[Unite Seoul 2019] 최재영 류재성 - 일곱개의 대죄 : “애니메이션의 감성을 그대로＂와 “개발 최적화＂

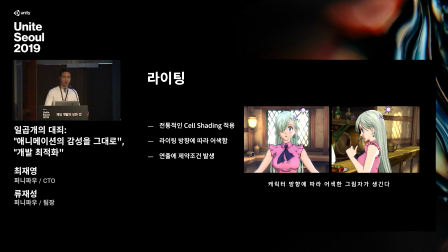(8:16)
그래서 이걸 어떻게 해결하면 좋을까 고민을 하다가 역시나 애니메이션을 또 한번 참고를 해보았습니다.
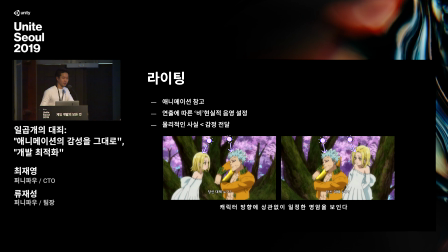(8:23)
재미로 애니메이션 볼 때는 잘 몰랐던 부분인데요. 이 빛의 방향이나 이런 거를 신경 쓰면서 보니까 사실과는 다르게 이렇게 캐릭터 방향이 바뀌더라도 항상 이 캐릭터가 가장 이쁘게 보일 수 있는 이런 음영으로만 캐릭터가 표현되고 있었습니다.
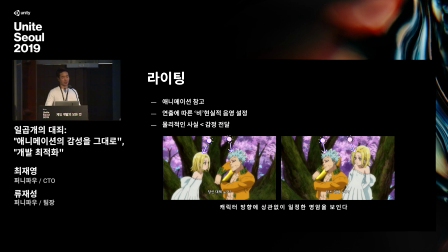(8:41)
그러니까 생각했던 물리적인 사실보다는 이제 감정을 어떻게 전달할지를 더 중요하게 생각했던 것이지요.
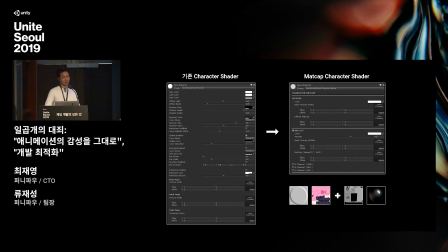(8:48)
그래서 기존 쉐이더를 버리고 새로 맥캡 쉐이더로 변경을 진행을 했습니다. 이제 이 왼쪽에 보시는 게 기존 사용됐던 쉐이더인데요. 보시면 참 많은 옵션이 있습니다. 그 상단부터 해서 뭐 컬러를 어떻게 할지, 그 다음에 이게 카툰 쉐이더니까요.
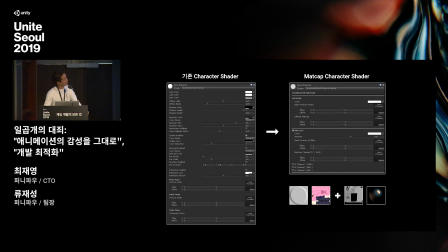(9:06)
음영의 단계는 어떻게 할지, 뭐 스페큘러는 어떻게 할지, 뭐 아웃라인은 어떻게 할지, 뭐 립라이트는 어떻게 할지 이런 수많은 옵션들이 있었습니다. 이렇다 보니까 작업자가 진행할 때 이 옵션들을 다 조절을 해야만 했고요. 그렇다고 뭐 항상 좋은 퀄리티를 보장하는 것도 아니었습니다. 시간도 많이 걸리고요.
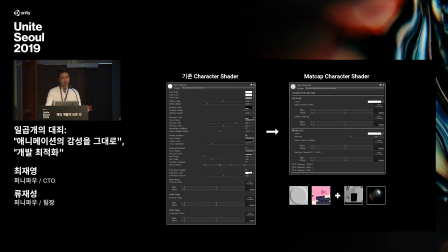(9:23)
그리고 심지어 뭐 여기에 지금 존재하지 않는 다른 어떤 기능을 요청하는 경우까지 있었습니다. 하지만 이 맥캡 쉐이드로 변경하고 나서는 오른쪽에 보시는 바와 같이 굉장히 심플해지고 이 음영을 텍스처로 만들어지기 때문에
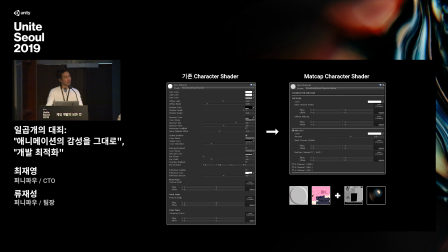(9:40)
작업자가 작업을 진행하면서 바로바로 필요한 텍스처를 만들어서 어떤 음영이나 아니면 재질감을 바로 확인해 볼 수 있게 되었습니다. 또한 효율적인 작업을 위해서 이 모델링 툴에서도 똑같은 쉐이더를 제공함으로써 작업자가
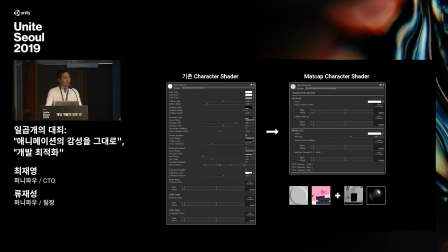(9:57)
꼭 엔진에 넘기지 않더라도 작업하면서 바로 느낌을 확인할 수 있게 진행을 했습니다.
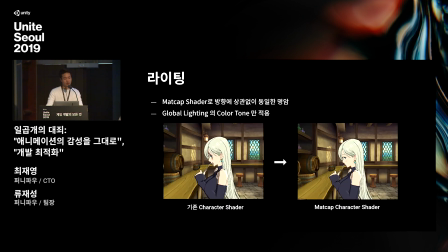(10:04)
네, 그래서 이걸 통해서 라이팅의 문제가 해결되었습니다. 맥큐의 쉐이더는요 항상 음영을 텍스처 기반에 맞춰서 나오기 때문에 라이트 방향에 상관없이 캐릭터가 어딜 쳐다보든 카메라가 어딜 보든 항상 일정하게 이쁜 음영을 만들어낼 수 있었습니다.
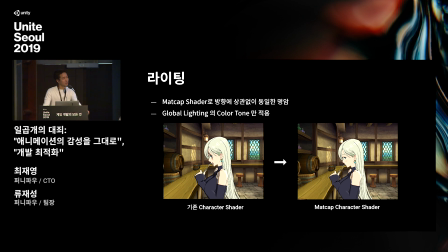(10:22)
대신에 그 글로벌 라이팅에 컬러 톤만은 차용을 해서 배경과의 전체적인 밝기라던가 톤을 맞출 수 있도록 했습니다.
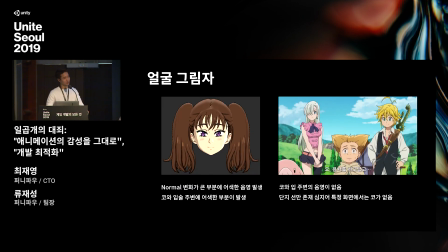(10:32)
네, 그 다음 디테일하게 신경 썼던 부분이 이제 얼굴 그림자가 있는데요. 이렇게 전체적인 쉐이딩은 어느 정도 나왔지만 이 캐릭터가 정면을 볼 때 좀 어색한 느낌이 있었습니다. 그래서 살펴보니까 이 코 주변에 보시는 바와 같이 불필요하게 음영이 생겼었는데요.
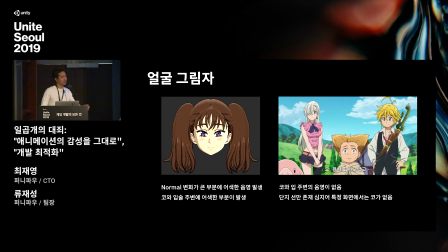(10:51)
이거는 어쩔 수 없는 부분이었습니다. 왜냐면 코가 좀 높기 때문에 이제 코 주변 음영이 발생했던 것이죠. 그래서 또 이거를 어떻게 해결을 해야 되나 방향성을 못 찾다가 또 한번 애니메이션을 봤습니다. 네, 계속 애니메이션을 보게 되는데 애니메이션을 보니까요 이 코 주변에
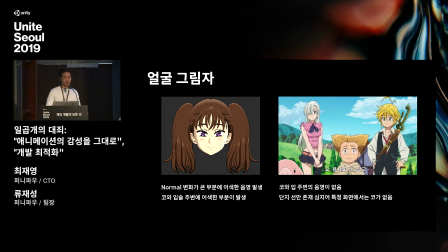(11:08)
음영이 거의 나타나 있지 않고 간략하게 선으로만 표현이 되고 있었고 심지어 어떤 장면에서는 코가 없는 경우까지 있었어요. 그래서 저희도 이 코 주변의 음영을 따로 커스텀하게 변경을 해야만 했고 네, 이걸 위해서 버텍스 컬러를 이용했습니다.
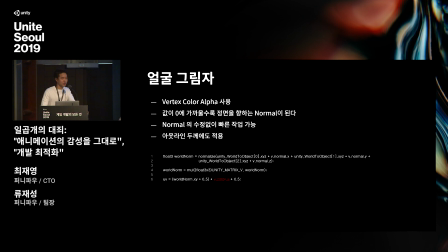(11:26)
버텍스 컬러를 이용한 이유는요 이 모델링 단계에서 작업자가 바로 페인팅을 통해서 수정을 할 수 있고 그 다음에 결과물을 바로 확인해 볼 수 있었기 때문이었습니다. 저희는 버텍스 컬러의 알파를 사용을 했는데요. 이제 값이 0에 가까워질수록 노멀이 정면을 향하는 것과 같이 효과가 나도록 했습니다.
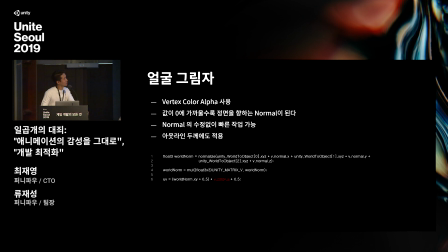(11:46)
그 아래를 코드에 보시면 버텍스 컬러 알파 값이 작아질수록 이제 텍스처의 이제 맥캡 텍스처죠. 노멀 값이 UV 값이 정면을 향하도록 수정이 되시는 것을 볼 수가 있습니다. 그리고 더불어서 이 아웃라인에도 같은 효과를 적용을 해서 이
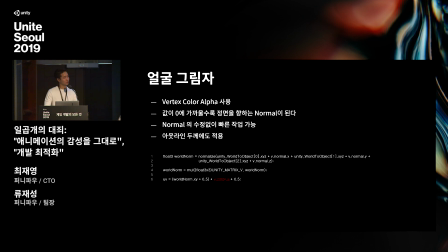(12:04)
버텍스 컬러 값이 작을수록 아웃라인 두께도 작도록 그렇게 수정을 했습니다.
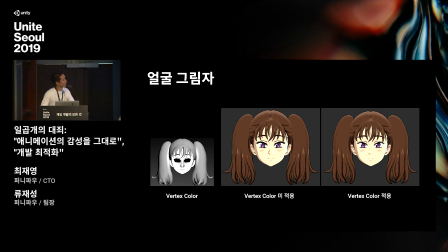(12:09)
네, 좀 이렇게 무서워 보이는 얼굴이 있는데요. 이게 그 버텍스 컬러를 칠한 얼굴이고요.